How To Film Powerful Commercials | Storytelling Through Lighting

Hey, what is up guys? Eric Thain here from Cinema Mastery and welcome to today's video. Today we're going to be talking about how to film powerful commercials using lighting. Let's do it. So this is probably one of the biggest questions that I get asked most often is like,
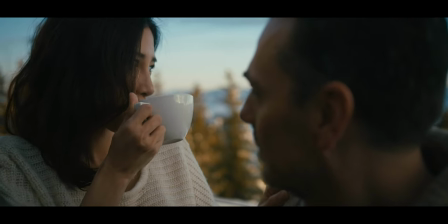0:21 what's the number one thing that I can do to make my cinematography look more cinematic, make it look better?
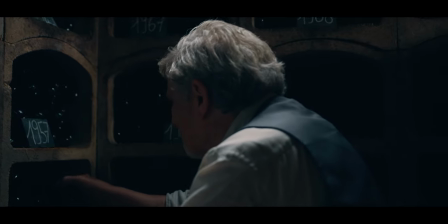0:26 Like, what's the number one thing that I can do? And the reality is that, like, there's no number one thing.
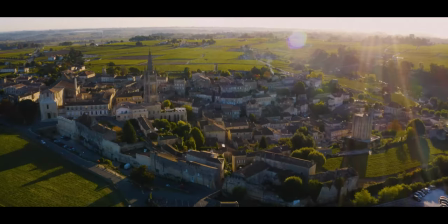0:31 There's no, like, secret sauce or, like, magic thing that's going to change everything for you. Like, cinematography is about learning a lot of skills and a lot of techniques and understanding a lot of different things. But if I had to boil it down to one thing, if I had to choose one thing that was, like, this is the thing that is going to make your cinematography look better, it would be lighting. I personally believe that lighting makes up, like, 80% of the cinematic look. So if you can really learn lighting and become good at lighting, then like everything else kind of falls in place. Obviously, there's more to it than that, but this is going to take you a lot of the way there. So in this video, I want to cover three tips for becoming a better storyteller using lighting so that you can film more powerful commercials using your lighting. So tip number one is to motivate your lighting. Now, I feel like I talk about motivation a lot, and rightfully so.
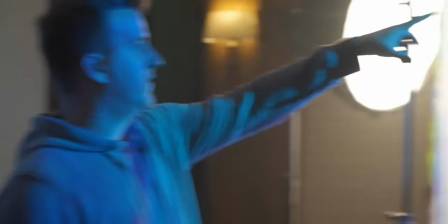1:22 Motivation is probably one of the most important skills you can learn as a cinematographer, especially when it comes to lighting.
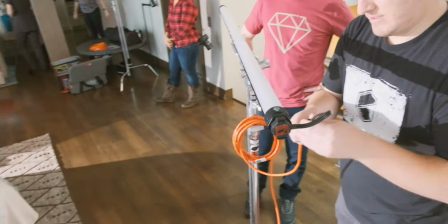1:29 Now, motivation applies to every aspect of cinematography, but I feel like it's most prevalent in lighting.
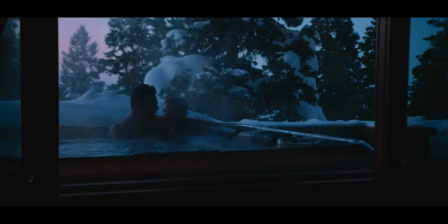1:35 Motivation basically means being purposeful about your lighting.
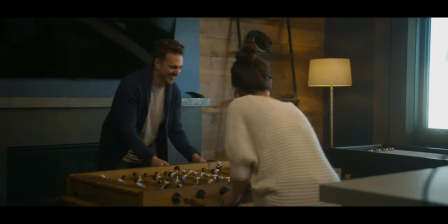1:39 Lighting a scene in such a way that it makes sense for the scene that you're shooting in, so that the lighting actually is serving your story and doing what you need it to do, So it looks natural. It looks like your actors, your talent are in a specific scene so that it just looks right, basically. One of the biggest mistakes I see amateur filmmakers making is that they just put up lights just for the sake of putting up lights. And this is something that I did certainly when I was starting out.
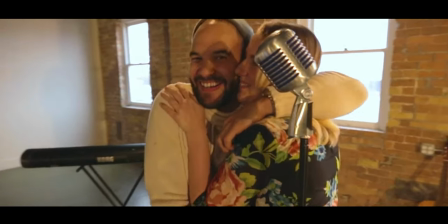2:06 I remember when I first started shooting videos, I would just put up lights because I was told that you have to light your scenes, right?
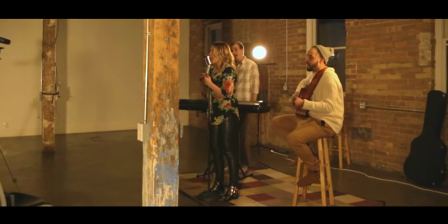2:12 And so I would put lights up and I didn't have any clue like what direction they're supposed to come from or what the quality of light should be,
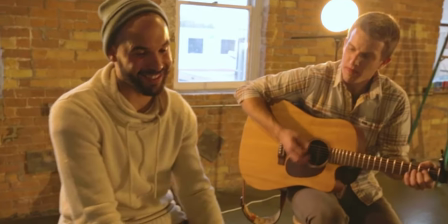2:20 like how soft or hard it should be or like the intensity of light or anything. I would just throw up lights because I was supposed to light my scene. Now, as you grow as a cinematographer and you start to learn, you want to get better at understanding the motivation behind your lighting, the purpose behind your lighting.
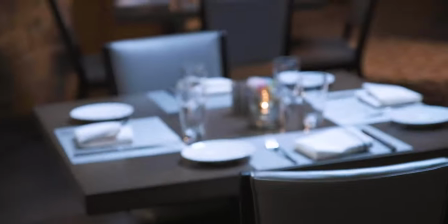2:36 So when you go into a scene rather than just throwing up lights just for the sake of throwing up lights You want to pay attention to the environment
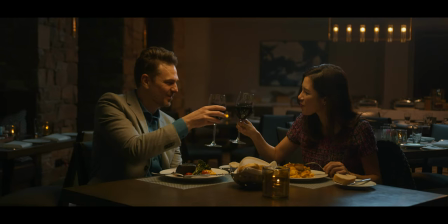2:44 that you're shooting in If you're shooting in an indoor space that would naturally have like overhead fluorescent tubes or something like that Then you might
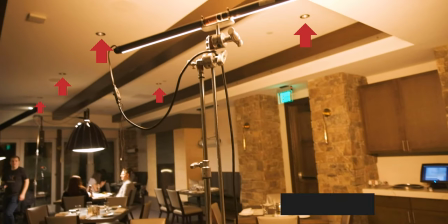2:51 want to use some Quasar tubes or some other type of lighting That's like a tube light up above your talent in order to replicate that look to motivate the look of that type of light If you're shooting a scene that's you know at night, maybe it's like a bedtime scene Maybe you want to bring some light coming through the window,
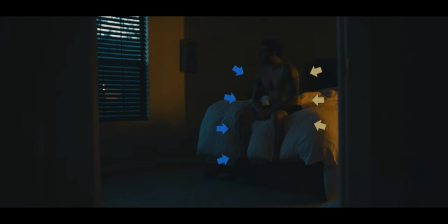3:09 some blue light coming through the window to motivate moonlight and then turn on some lamps so that it's lit like a bedroom scene would be lit at night. So this is how I typically start my lighting process with any scene is I look at like, OK, what's the environment that I'm in?
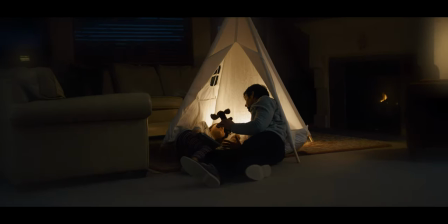3:26 What would normally naturally be happening in this environment if I weren't here? And then I kind of start from there. Now, that's just kind of a starting point is you want to start from there, but then what you want to do is you want to match that, but then use quality lights and good color accuracy and good lighting with like soft lighting on people's faces and like just make it look nice because natural lighting in a space, typically if you walk in somewhere, it's not going to look good on camera. You'll have light kind of flooding all over the place. It'll be spilling everywhere. And so what you want to do is replicate what is already happening in the scene, but control it in such a way that you can really control the light and the shadows
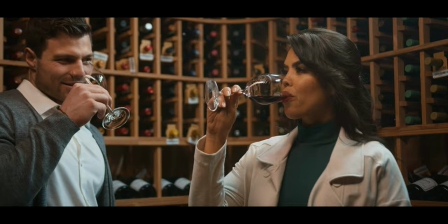4:06 on your talent's faces and create an aesthetically pleasing image.
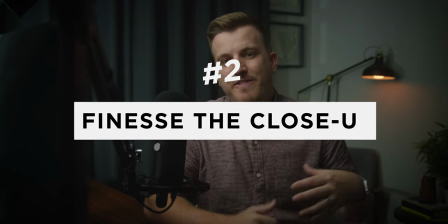4:11 Number two is to finesse the close-up. Okay, so this is basically a term that I use for how I approach lighting my scenes going from a wide shot into a close-up shot. So typically when you start your lighting process, you are going to start with the wide shot because you want to get everything kind of included in the scene.
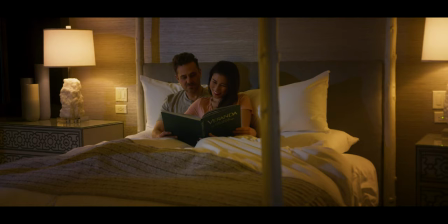4:31 You want to build the scene first. So you start with that wide shot you set up your lights you kind of get everything set up and where it's going to be You're making sure that like, you know on the wide shot That's where the most of the scene is going to be visible So you're going to make sure that all of your main your key lights are outside the frame You can't see them and you create a scene that just looks natural Looking at the whole scene now because you're wide It's a little bit more difficult to really finesse things And so a lot of times you just are kind of putting in the basic building blocks for your lighting for the wide shot here.
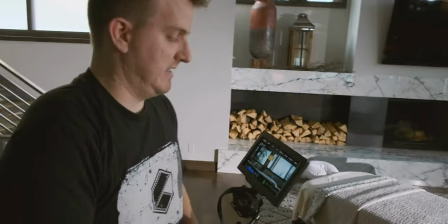5:04 I'm going to have some negative fill over here. We're going to have a backlight over here. And you're just kind of roughing it in. These are kind of your broad strokes to just get it right.
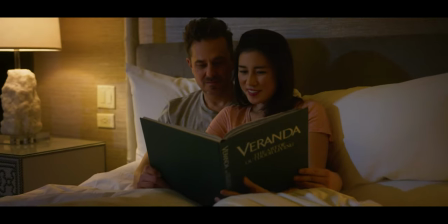5:13 And then when you go in for the close-up, that's where you start moving things and really finessing that light. Because when you're working with a wide shot, it's really hard to get the lights in the right place because you're working with a wider frame.
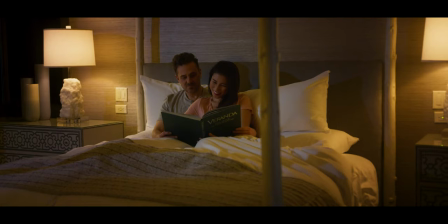5:27 And you can't necessarily get the lighting just right on your talent's face. It maybe isn't perfect and you need to kind of like make some compromises but then when you go in for the close-up then you can really really get it looking nice.
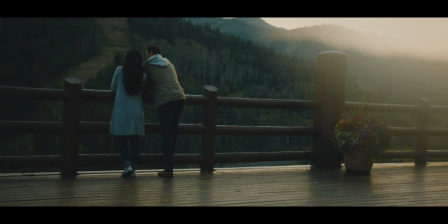5:40 So for example when you're shooting outside in a lot of cases if you're shooting a wide shot outside there's not really a lot of room for you to use a lot of materials to really shape the light unless you have like 50 foot duveteens or like 25 foot silks and you know the
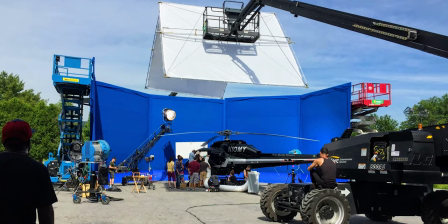5:57 kind of stuff that like Hollywood movies are using to, you know, these big cranes and all sorts of stuff in order to shape the light outside, it's usually pretty difficult. And so what a lot of cinematographers will do is that we'll basically just like for the wide shot, we'll just backlight with the sun, allow the sun to backlight the subject.
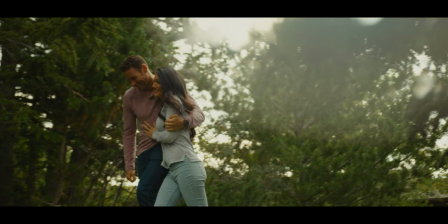6:13 Maybe the light on their face isn't perfect, but it's a wide shot. We're far away. It's okay. It's still going to look nice. We're going to have a good contrast between light and shadow by backlighting them.
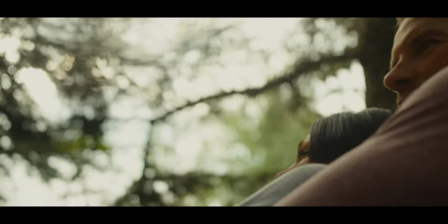6:22 And then when we go in for the close-up, then you start bringing in your bounce and you start bouncing that sunlight to get it wrapping around the face just right. And then you bring in your negative fill to get the shadow levels just right, or maybe a bounce board to get the shadow and the fill levels just right. And so you really come in on the close-up and start finessing it and making it really look nice. But then on the wide shot, you don't have to worry about it so much.
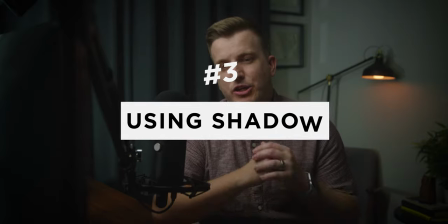6:44 Tip number three is using shadow. When I talk about lighting and how to create amazing lighting, a lot of times lighting is a lot more about the shadow than it is about the light. Probably one of the biggest mistakes that beginner filmmakers make is that they tend to over light things. Now, I did this for sure when I was starting out. Again, like I said earlier, I would just throw up lights. I didn't really know what I was doing. And I was told that you want to just fill in all the shadows and just make sure that everything was lit, right? So that you could see things really well. Well, when it comes down to it, like really good cinematography and artistic lighting is not just about everything being lit.
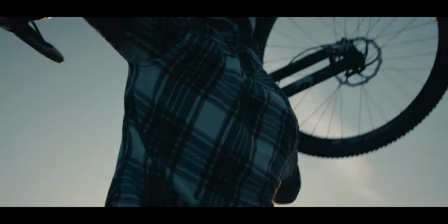7:23 In fact, it's more about having a good range of tonal values.
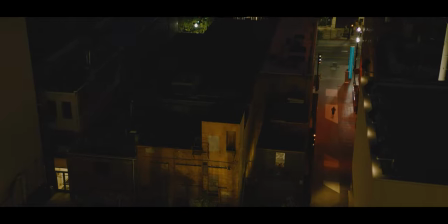7:27 So you want to have, you know, pockets of light, but then also places where there's plenty of shadow.
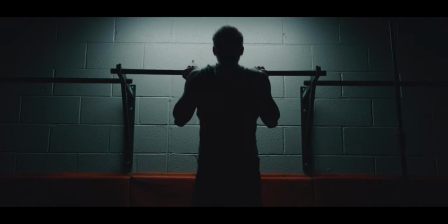7:32 And this is what creates a more cinematic look. Now, a lot of people look at my work and they say like, oh, your work is always dark and moody.
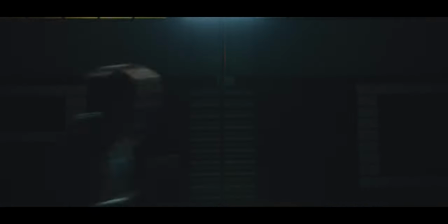7:40 And, you know, you like to shoot stuff like that. And it's true. I like stuff that's a little bit more rich in the shadows, like quite a bit of shadow and dark and moody, but I don't want you to confuse that with like looking cinematic.
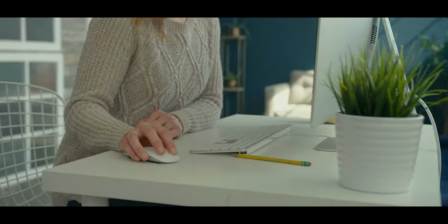7:53 It doesn't have to be dark and moody in order to be cinematic.
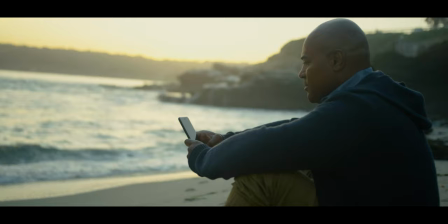7:57 Cinematic, a lot of times when it comes to lighting has to do with having good shadows and good highlights, right?